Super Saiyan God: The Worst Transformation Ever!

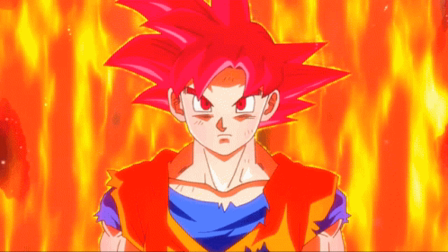(4:08)
And this is supposed to be the form of the gods. Yet it appears weaker than any other form from an aesthetic standpoint.
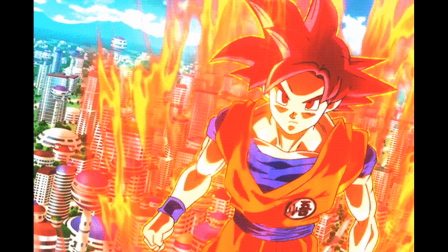(4:15)
This is a direct contradiction with Dragon Balls original aesthetic. Imagine how basically intimidating a super saiyan god form would look with added muscle mass. If only we had an example. Oh shit you heard that? It's Yu Yu Takahashi to save the day.
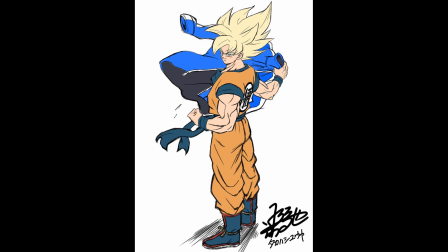(4:29)
Yep that's right we have a perfect example of how a menacing super saiyan god would look courtesy of the incredible freelance animator by the name of Yu Takahashi.
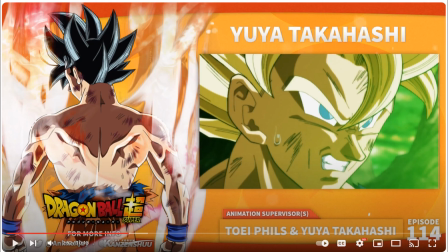(4:36)
Now now with the help of YouTuber by the name of Anime AJ, I am able to recall the magnificent episode of 1.14 where Goku transforms into Super Saiyan Gods throw hands
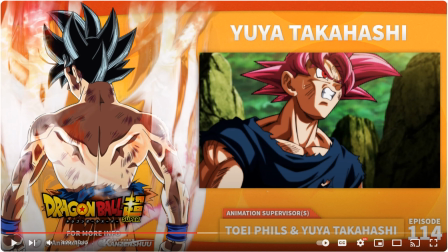(4:45)
with Kale and Caulifla sporting a much more defined physique that was the return to form.
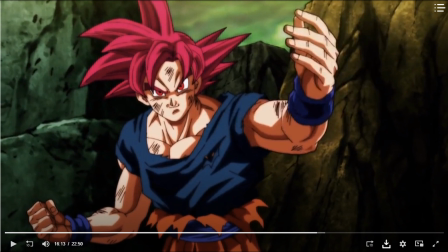(4:51)
Those defined pecs, anterior deltoid muscles, and massive arms made a glorious return.
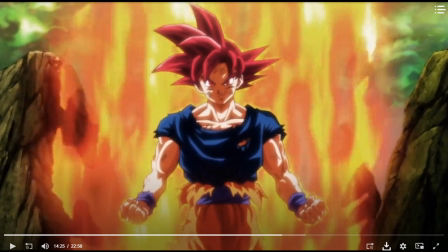(4:56)
Granted the muscle mass alone isn't what solidified the rugged appearance of the transformation during the episode.
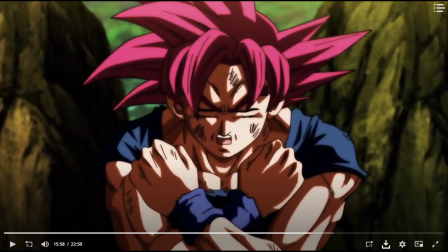(5:02)
Takahashi's use of contoured shading and jagged angles finally made Super Saiyan God look intimidating.
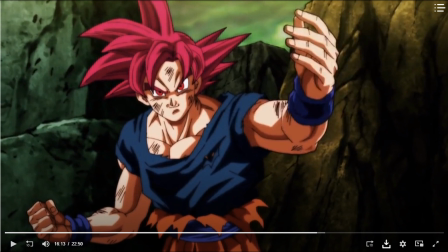(5:09)
The form looked truly jacked for the first time ever. I was blown away by this choice to return to form.
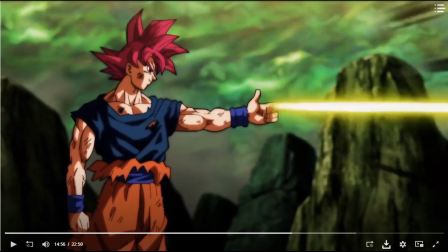(5:16)
As a side note, remember when Goku fired that key gun? It was baller as hell and what contributes to the boss-like moment was his overall stature and bodily composition.
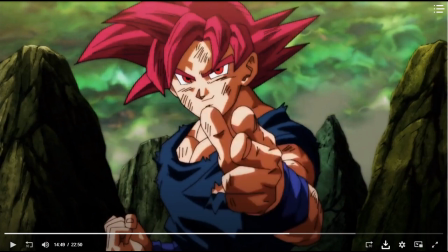(5:24)
His chest is brilliantly defined with curved shading as opposed to the clavicle purgatory we experience in the first iteration of the transformation in the show.
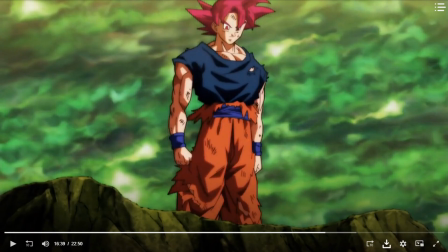(5:33)
His biceps, while they do appear slick in some instances, exhibit exuberant massive definition regardless of camera angles. Look at how menacing Goku looks over here as he stands there with a show mu you got smirk while taking a fighting stance of superiority and might.
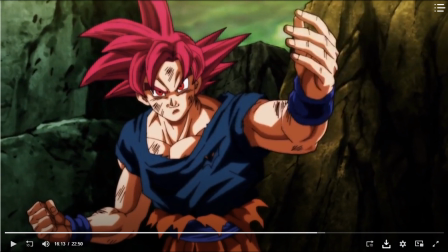(5:49)
This is how the transformation should have ultimately looked. I can already hear the counter arguments to this video.
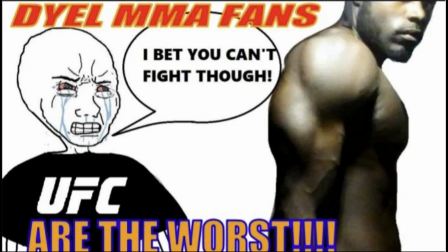(5:56)
The biggest one being, having large muscles doesn't mean you can fight. Jesus Christ had made an entire video about DYL, Mixed Martial Arts fanboys, and their obsession with trying to invalidate the art of muscle building, bodybuilding, and even powerlifting on the basis of functionality.
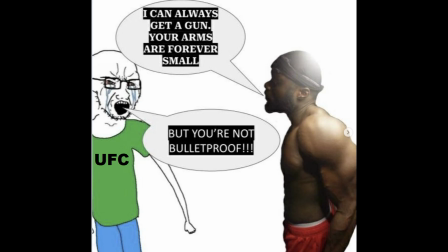(6:09)
In actuality, they take issue with bodybuilding because they cannot visually impose themselves upon other people as a spectacle.
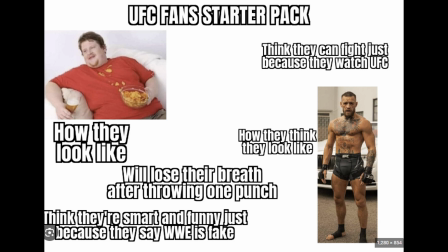(6:16)
In fact, it's all an elaborate inferiority complex on their end. The average person isn't impressed with a 135 pound black belt walking the streets of Manhattan.
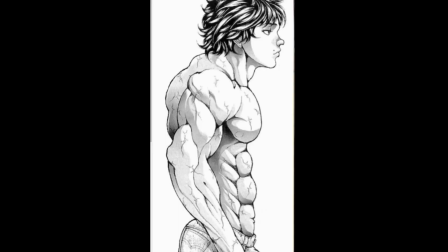(6:27)
However, a gym bro who trained religiously for 7 years will frequently get asked what sport they play.
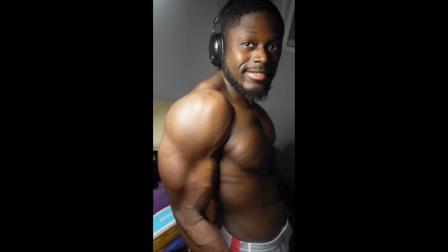(6:33)
This reality infuriates functional training gym bros and DYL UFC outcasts because they want the attention,
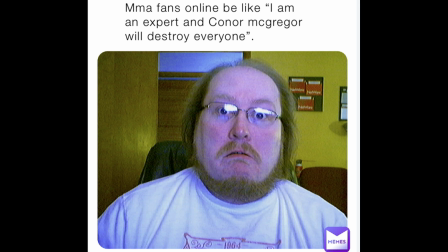(6:39)
they want the clout, but they don't have the boss to admit it. They aren't even genuine martial artists, they're just skinny maguires who took one jujitsu class and they think they can take on Yejiro Hanma.
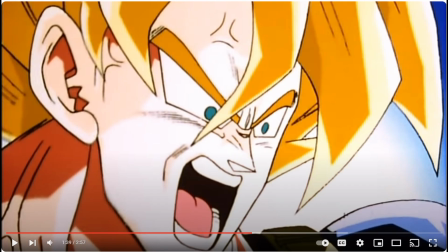(6:51)
Now if they are willing to throw their practicality argument around for the sake of this video I will humor them.
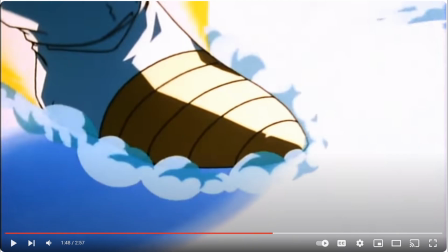(6:56)
GoGo1 stated how the large bulky muscles of Super Vegeta and Super Trunks transformations were impractical because of their large bulbous size.
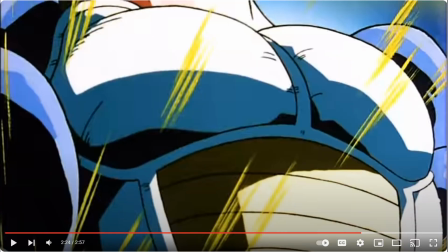(7:04)
Making combat movements is extremely difficult.
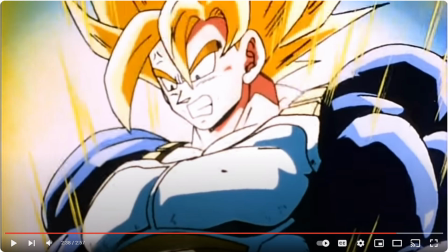(7:06)
Fair point, but the hilarity behind this realization is, there is obviously an in-between, and a middle ground.
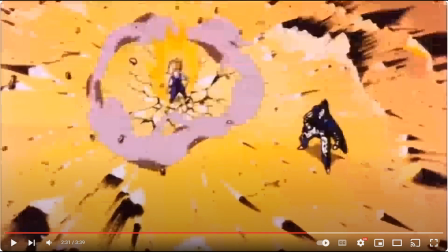(7:14)
This middle ground was Super Saiyan 2. Super Saiyan 2 Gohan was jacked as fuck, and his muscles even expanded indicating to the viewer that shit was about to go down. on.
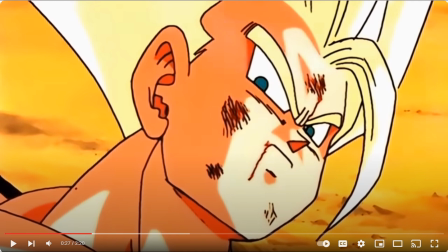(7:23)
This was a visual indication of a level that would eventually make Cell shit his pants.
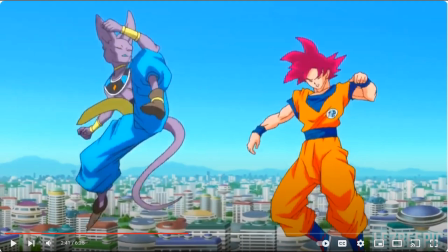(7:28)
Super Saiyan God's form didn't even come close to this in its first iteration. Beerus didn't look like he was on the verge of losing at all.
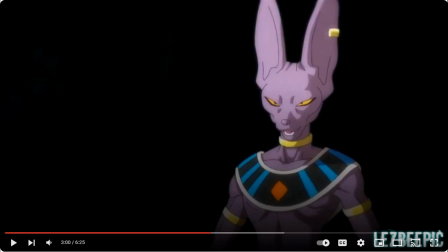(7:35)
Beerus was not shook. This whole large muscles doesn't mean you can fight with large muscles to slow you down only moderately adds up in the lore
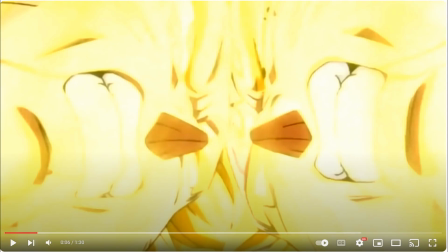(7:42)
of Dragon Ball considering that Super Saiyan God was just barely hanging on with Beerus.
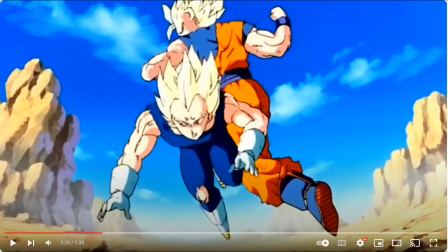(7:47)
Granted he held his own but it wasn't a visually impressive display of strength that we haven't already seen before.
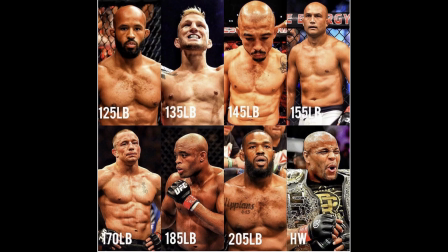(7:53)
And if I can draw an example from real life, why is it that we always ignore the fact that boxing, kickboxing, UFC have weight classes?
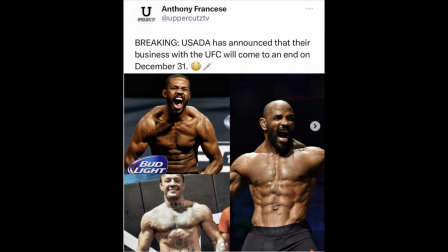(8:01)
Why is it that if USADA, the drug testing association,
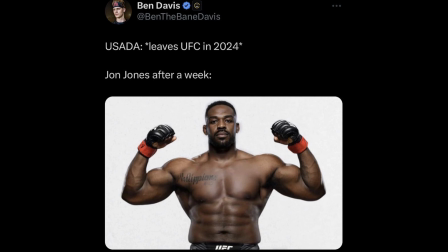(8:05)
if they magically vanished, John Bones Jones will suspiciously gain 30 pounds of muscle overnight? Why is it that in a hypothetical battle like Mike Tyson versus Floyd Mayweather.